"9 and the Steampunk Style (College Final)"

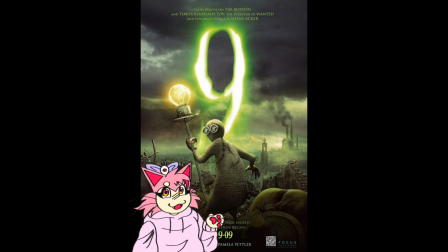5s
Nine is an animated horror film released on September 9, 2009.
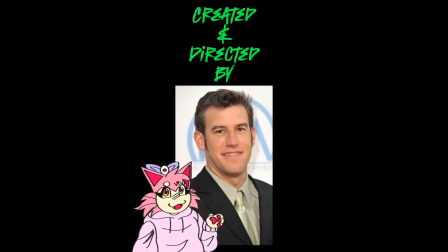9s
It's created and directed by Shane Acker, and it's also produced by Tim Burton.
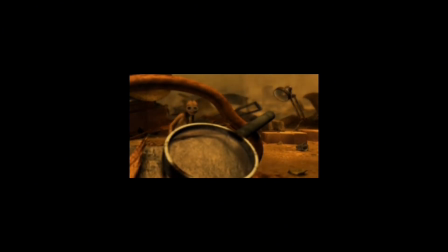14s
It was based off of Acker's 2005 short film with the same premise, and it was picked up by Burton, who fell in love with the art style.
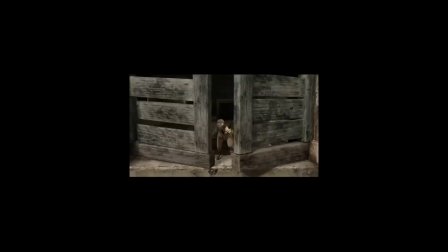23s
The film follows Nine, a small ragdoll who's awoken in a post-apocalyptic world. Humanity has been wiped out, and the only life forms are other ragdolls, such as Nine, and robotic beasts that hunt them.
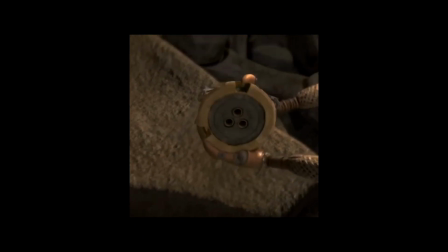36s
One of Nine's most notable features is its art style. The film is dark and gritty, and really sells the idea of humanity being wiped out on Earth.
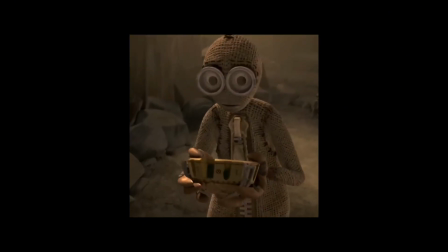47s
Its color palette is comprised of mostly greens and browns, but it also manages to be incredibly visually appealing.
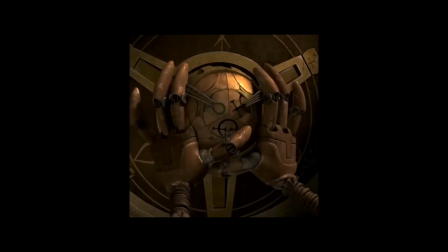56s
It's a movie you want to look at. The textures are intricate, especially for the time period.
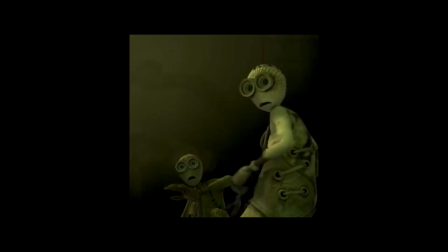62s
Nine's art style is really one of the most impressive things about it, because it still holds up today, and there's not really any other animated films like it. The specific style for this film is that of the steampunk style.
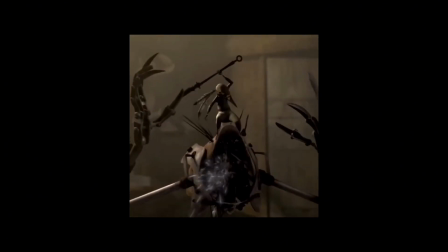75s
Acker himself even refers to the dolls as stitchpunks, as a nod to the term.
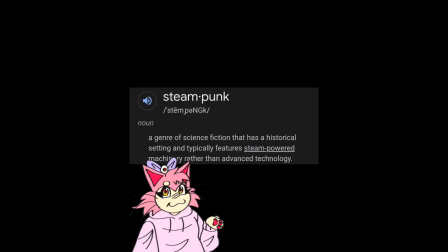80s
The definition of steampunk is a genre of science fiction that has a historical setting and typically features steam-powered machinery rather than advanced technology. Nine fits the definition of this perfectly. Besides the ragdolls, all of the machinery is powered by steam.
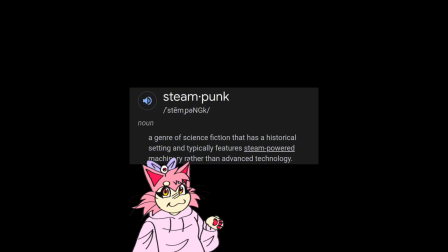97s
The film itself actually takes place in the 1940s, and there is a sci-fi element. The dolls were created by a scientist who embedded parts of his soul into each one of them. One scene that represents the steampunk art style particularly well is the scene that's a flashback to when the war was still happening.
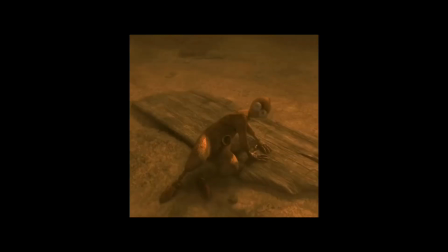118s
It's one of the few scenes where we see the humans still alive, so it shows us the historical aspect of it while also showcasing the machinery aspect.
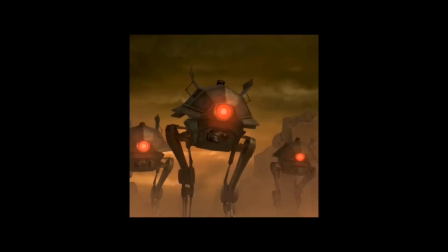127s
The machines aren't like anything we have nowadays, but they still feel like they fit into the 1940s aesthetic the movie's going for.
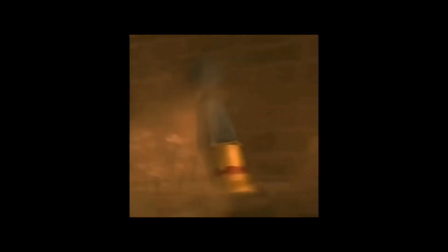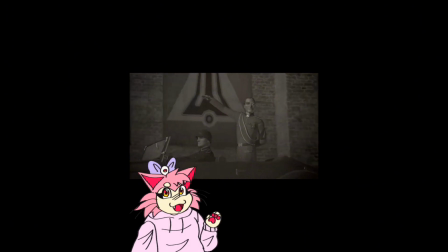141s
The term steampunk also has its political connotations. Note the word punk in it.
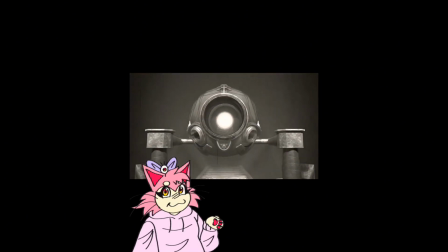147s
The politics of the style are not lost on Nine. The movie's whole focus is about the effects of war,
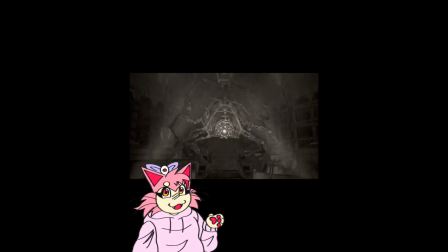154s
and the main villain himself is a dictator by the name of Chancellor Ferdinand.
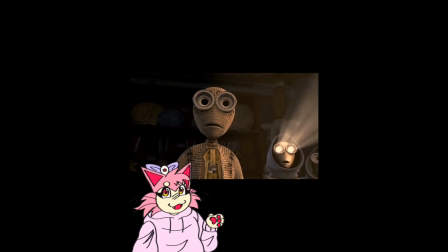160s
The Chancellor's want for power is what causes the war.
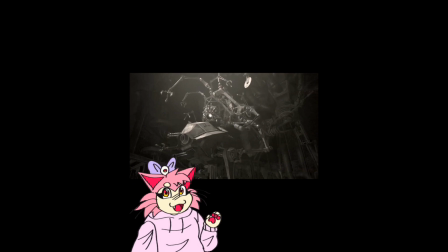164s
A scientist is the one who created the machines, and they were originally meant to be used for good. But because they fell into the wrong hands, they were used as machines of war.
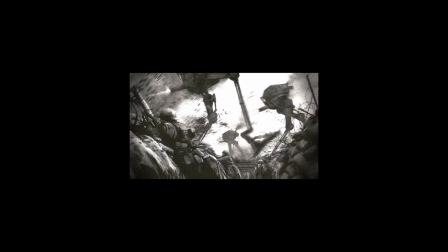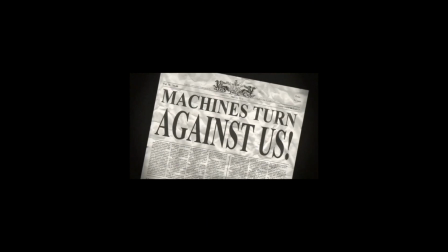181s Residents are advised to pause for a public address.
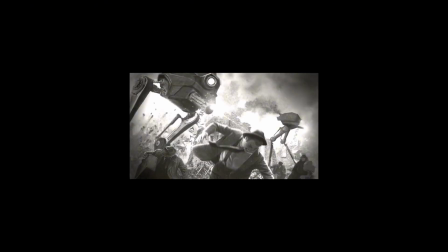186s Science has turned its sinister hands against us.
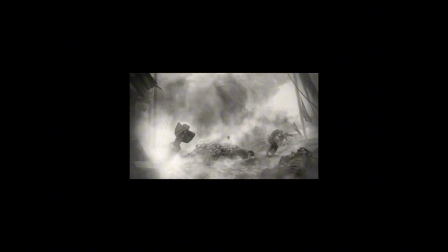191s People of our mighty state, join me in repelling the iron fist of the machine.
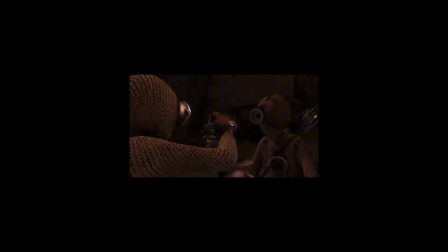200s
The steampunk style is based on the fun of innovation and love for technology.
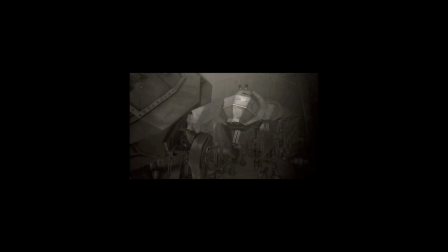207s
It's not unintentional that the villainous machines of this film are sleek,
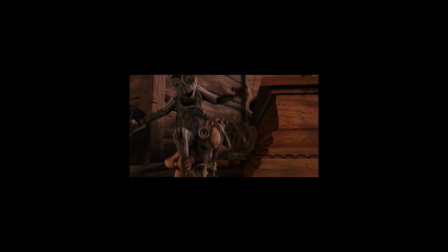212s
black, and all look the same, while the heroes of this film are all different.
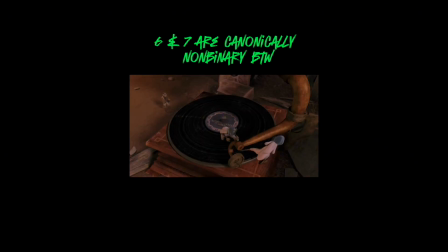217s
The cast is colorful, diverse, and they each have their own distinct personalities.
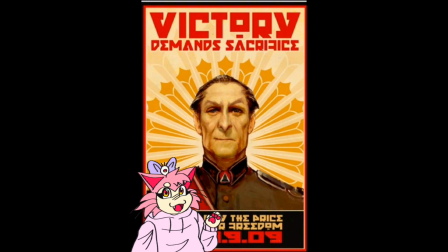222s
It's very clear in the design and the tone of the Chancellor, and the flags that represent his state are supposed to represent Nazi Germany. To Nine, the political aspect of steampunk is just important as the visual style. You can't have one without the other, as both play off of each other to form a whole. It's important to think critically about why certain art styles are chosen, because it's clear in Nine that the steampunk style wasn't chosen just because it looks cool. There is clear political messaging.